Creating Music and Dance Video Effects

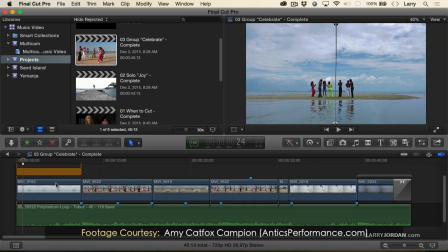Okay, so let's show you how we got here. If we take a look at this clip, this is what the source clip looked like.
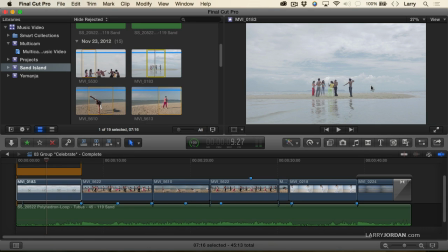So notice that it's pretty washed out, and what I did is I added a gradient on top of it. So you can see there's the source, here's where we ended up.
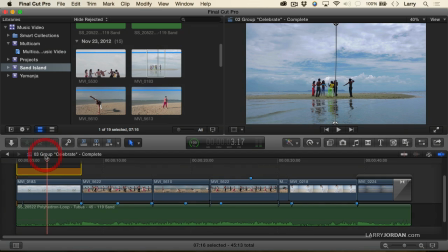Notice how the cloud detail just pops, and there's a whole lot more richness and color, and the kids are, I mean, it's just more dramatic. So what we did is, if you remember, one of the things that Ansel Adams taught us was the idea of a graduated filter. And what I did is I applied a special kind of grad filter to this clip. Let's just take half of this away here.
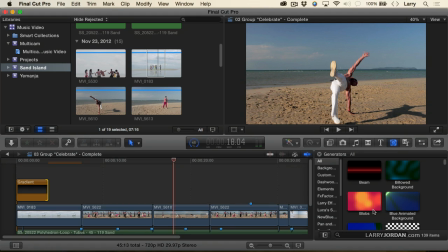I added a grad filter. We'll go to gradient
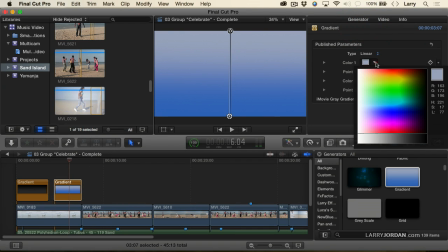and go up to the inspector and change the color so that the top is black and the bottom is white,
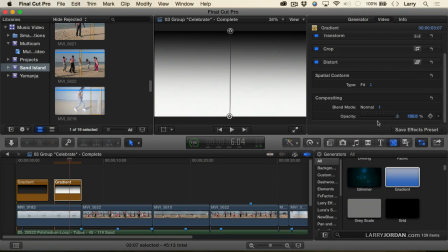and then go to blend modes and change it to overlay.
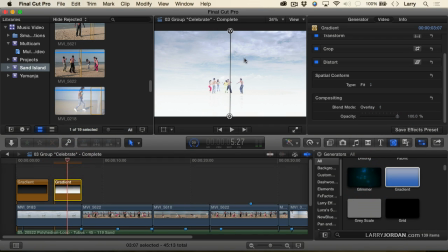And notice how we're pulling out the detail in the clouds, but everything down here has gotten way too white.
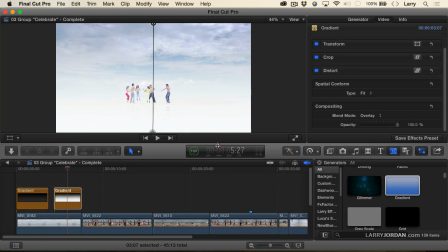So what I want to do now is change the color of the bottom.
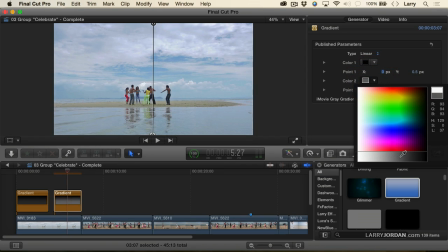So instead of having it be white, I'm going to have it be a mid-tone gray right around in here.
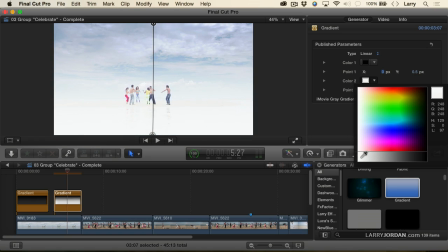And now, using the overlay, look at how we can bring out the detail in the water
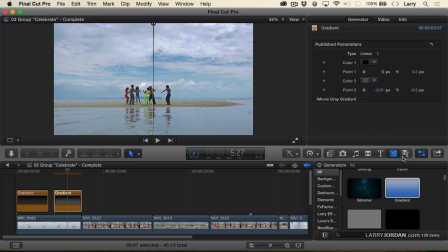and bring out the detail in the sky by using just that graduated filter. So it's dark black and medium gray, shading to medium gray.
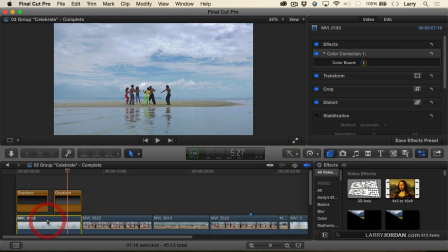Then I went to the color corrector and added standard color correction, and with the exposure just boosted just a little bit on the white, but cranked the saturation,
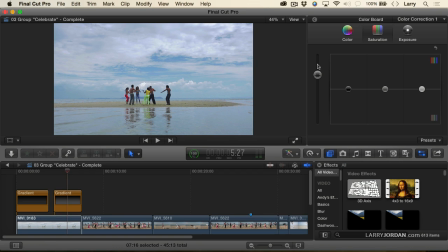just pumped the saturation so there's just color dripping all over this. With the next shot, again, look at where the saturation is.
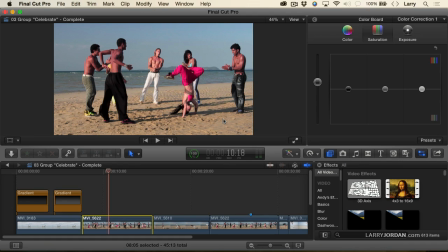We're just plain putting the saturation way through the roof,
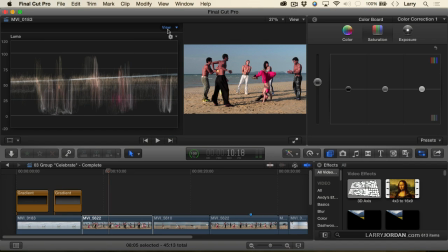but I'm watching the scopes because I don't want to have the scopes indicate that my colors are oversaturated. I'm still inside legal boundaries, legal whites, legal blacks, legal saturation,
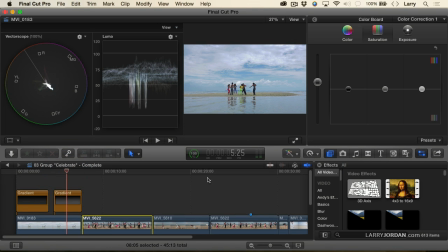even here, where everything is legal, but we're just really pumping it.
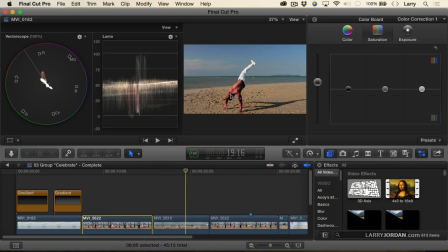Here, I wanted to emphasize the detail, the muscles in his chest. So we pulled the saturation up to make the shot richer, and then we pulled the midtones down just a bit, which makes that more dramatic.
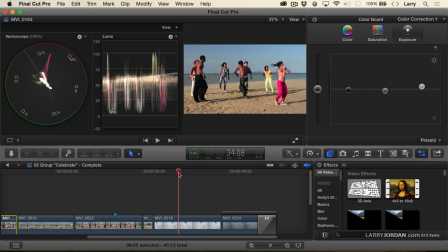Same kind of concept here, punching the saturation. Here I decided to just let this saturation go, and how did I shade it? We pulled everything down. Notice the black levels are down, the mids are down,
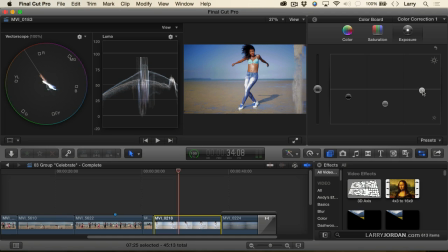to give a sense of drama and richness and magic hour lighting, but still watching my scopes to make sure that everything is legal. Now you notice this one shot here where he does this handstand. He's actually holding that there's no still frame involved here.
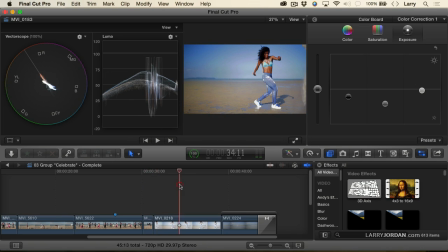But let's say that we wanted to create a different kind of effect.
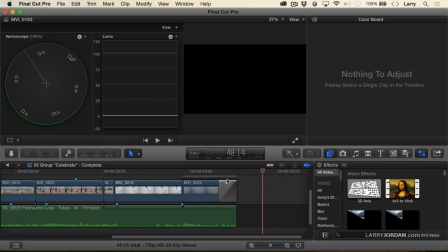This is a neat effect that first showed up in Final Cut 7 that I just want to share with you real quick.
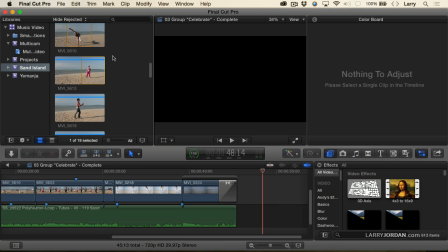Remember I said that it was the end of the day and these kids were tired? Man, I would be unable to walk after doing some of what they were doing, but this dancer,
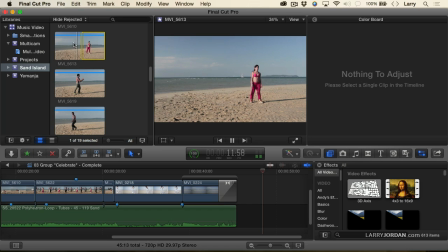all right, let's see, that's not the one that I want. There's got to be another one, I think.
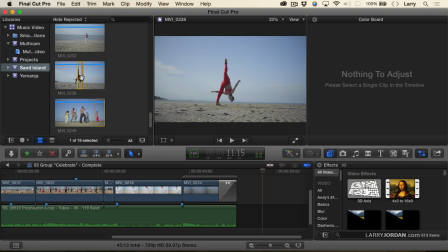There she is right here. Okay, so here's an interesting effect.
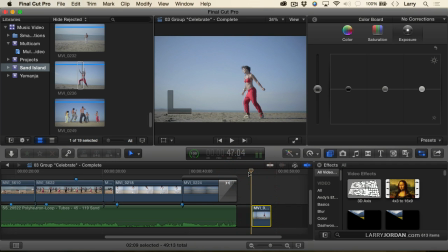She's doing a handstand.